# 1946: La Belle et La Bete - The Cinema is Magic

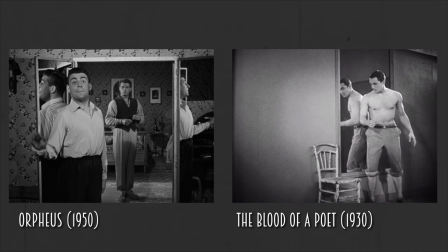(4:04)
Variations of this trick appear in two of Cocteau's films, Blood of a Poet from 1930 and more famously in Orphée from 1950.
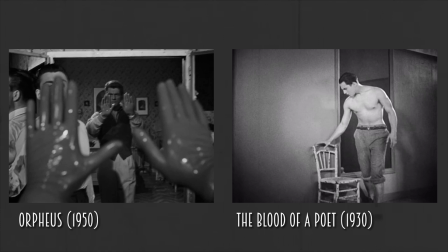(4:12)
By comparing both scenes, we can see the importance of grounding the setup in reality in order to produce a more effective payoff.
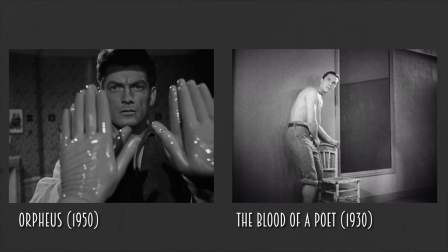(4:20)
Both scenes follow the same pattern.
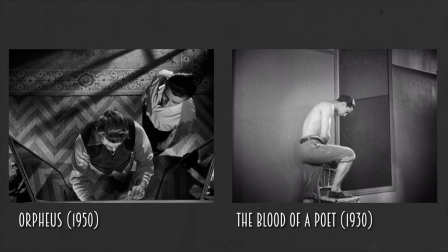(4:23)
A setup establishes that the mirror follows the same rules as a normal mirror, and the payoff when the mirror is transformed into a portal into another world.
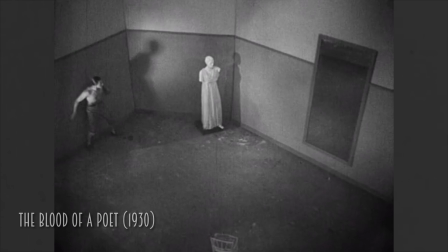(4:31)
But in Blood of a Poet,
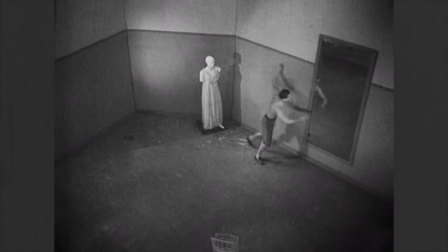(4:33)
Enrique Riviero's highly exaggerated and theatrical movements telegraph the unreality of what the audience is about to see.
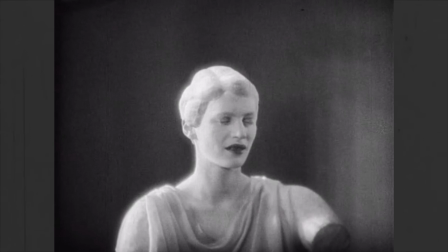(4:40)
Because the audience is already in a magical world, this teleportation effect seems less magical by contrast.
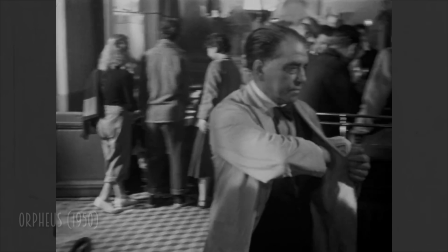(4:47)
Whereas the majority of Orpheus takes place in 1950s France,
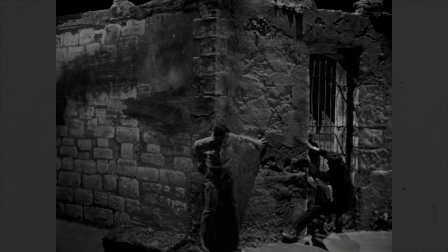(4:52)
its realistic backdrop stands in complete contrast to the effect of the mirror and to the unreality of the world that it teleports to.
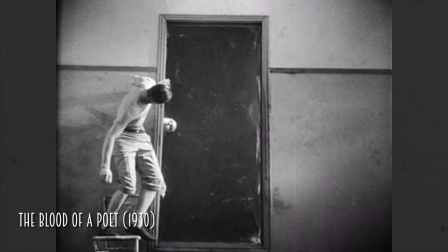(5:00)
Cocteau also evolved the techniques used to pull this trick off.
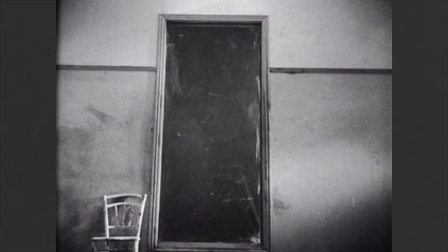(5:04)
Blood of a Poet uses a mirror placed on the ground, and then a series of quick cuts between a pool of water to create the illusion.
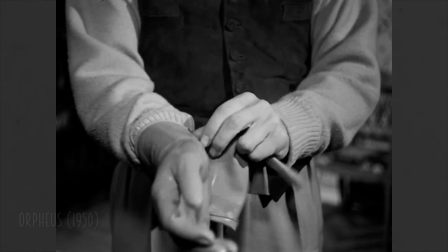(5:11)
Orpheus is slightly more complex, setting up the mirror, building with a pair of magical gloves before paying off by removing the mirror entirely,
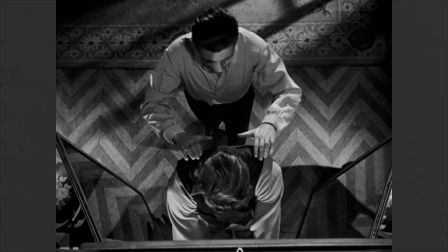(5:20)
having a different actor place his hands in front of the camera and shooting Jean-Marie through a hole in the wall.
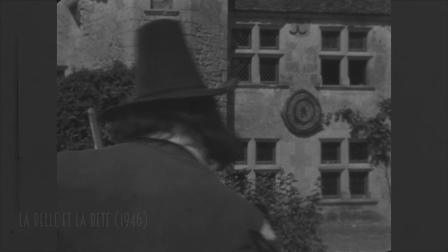(5:26)
Both tricks are effective, but Orphi took the allusion to another level.
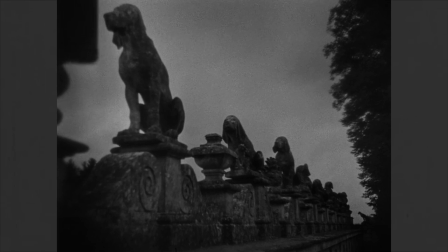(5:30)
In Beauty and the Beast, he sets up the image of a normal French village, a normal woods, and what is on the surface, a normal French chateau.
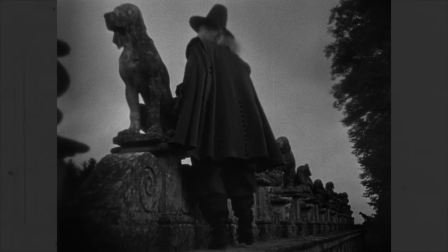(5:38)
At first, we're only introduced to small elements of the otherworldly, priming the audience for something bigger.
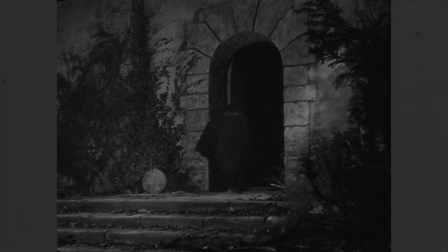(5:45)
Trees part and doors open of their own accord. And once inside the castle, we're introduced to a more extreme magic.
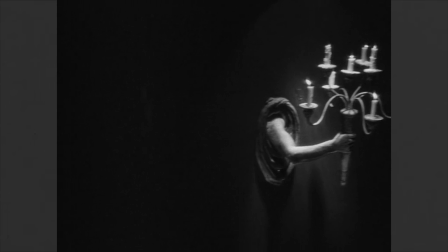(5:52)
To achieve the effect of candles lighting themselves, Cocteau had the actor and camera move backwards,
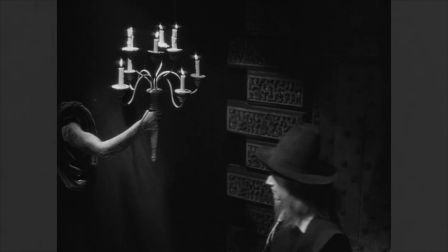(5:58)
while a fan extinguished the flames as the camera passed by. When played in reverse, it appeared as if the candles were igniting by themselves.
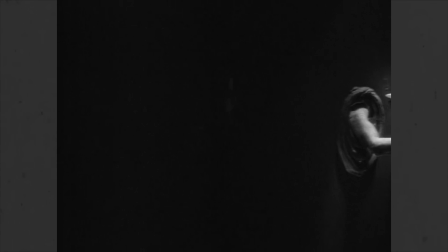(6:07)
This is a simple trick, but the blending of realistic environments and acting elevates it to something more extraordinary.
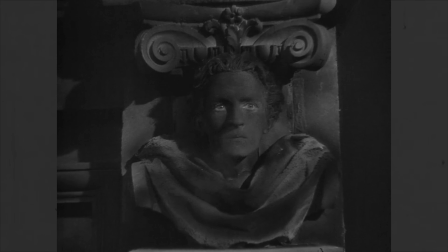(6:14)
Local children painted with plasters emerge from walls and fireplaces, hinting at a deeper magic that runs through the chateau.
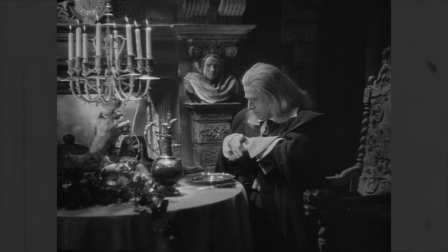(6:21)
These effects are subtle, but they hint at the permeability between our world and the world of mystery.
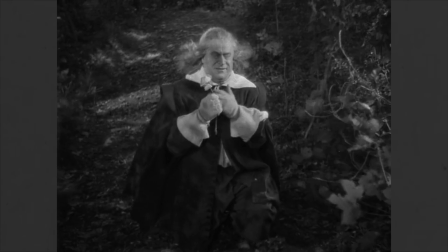(6:27)
And when the night is over, Belle's father emerges from the castle, and we the audience are finally confronted with Cocteau's ultimate payoff.
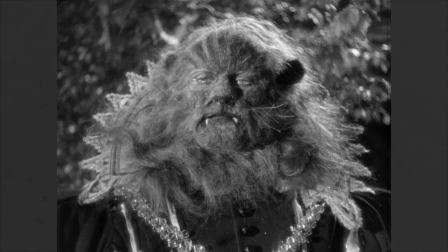(6:36)
The Beast. This is Cocteau's final act of the trick, not in just the reveal, but in the character of the beast himself.
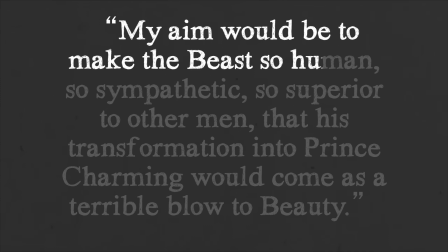(6:44)
My aim would be to make the beast so human, so sympathetic,
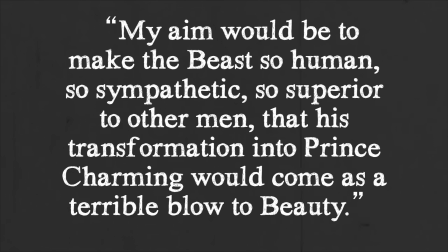(6:48)
so superior to other men, that his transformation into Prince Charming would come as a terrible blow to beauty. Or as Roger Ebert put it, Cocteau gave us a beast who is lonely like a man, and misunderstood like an animal.
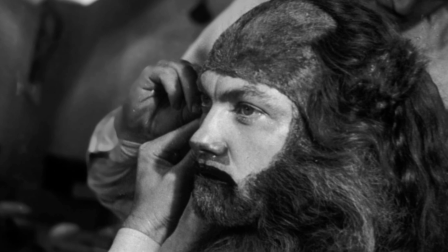(7:02)
Covered in animal fur, a process that took over five hours, Maurice gave us one of the most human monsters in cinema.
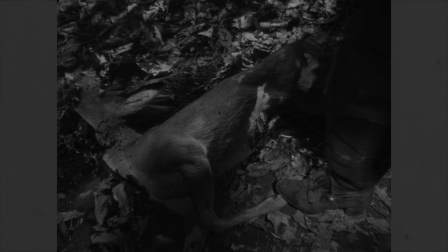(7:10)
After seeing the magic of the chateau, we're shown a dead deer, prey for the beast.
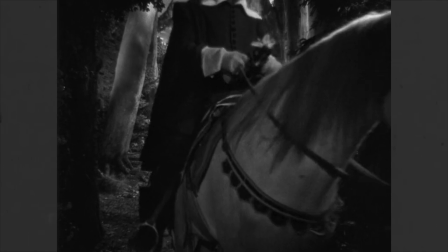(7:15)
A stark introduction for a character both powerful and cruel, both majestic and grotesque.
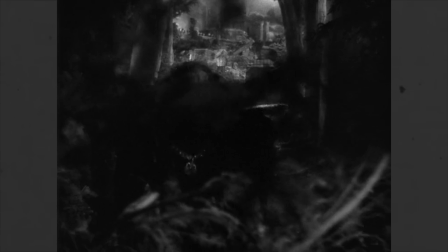(7:22)
Of course, this introduction is just one part of the trick.
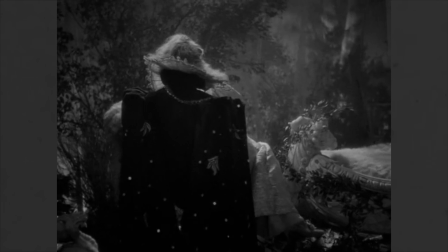(7:25)
The callousness with which he demands Belle's father trades his life for his daughter's eventually gives away to a deeper, more lonesome character.
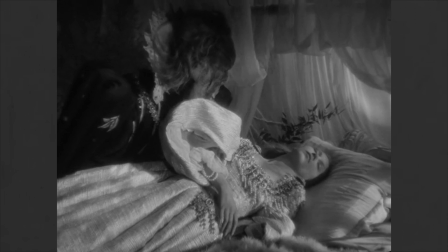(7:34)
A creature plagued by doubt, loneliness and self-loathing,
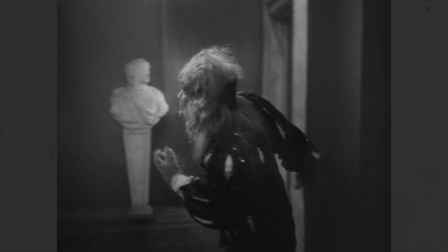(7:38)
who with the help of Belle is able to elevate himself above his base instincts and act more like a man.
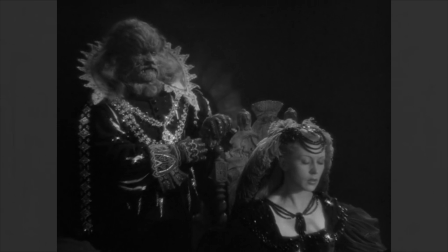(7:45)
Cocteau's beast is one of contradictions. Animalistic and bestial, yet gentlemanly and aristocratic.
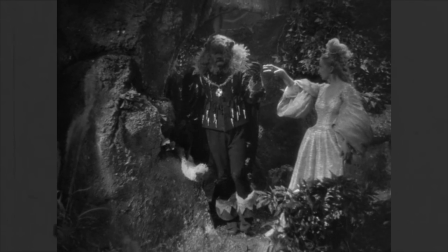(7:51)
A killer by instinct, yet capable of compassion.
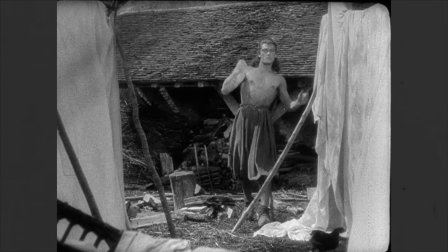(7:55)
These qualities are mirrored in the character of Avnant, beautiful on the outside, yet possessing the callousness of an animal.
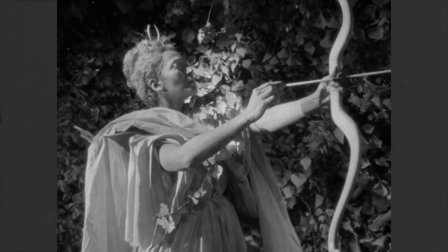(8:03)
Tender at first, but driven to kill when it suits his needs. And by the end of the film, both of these characters' true natures are revealed.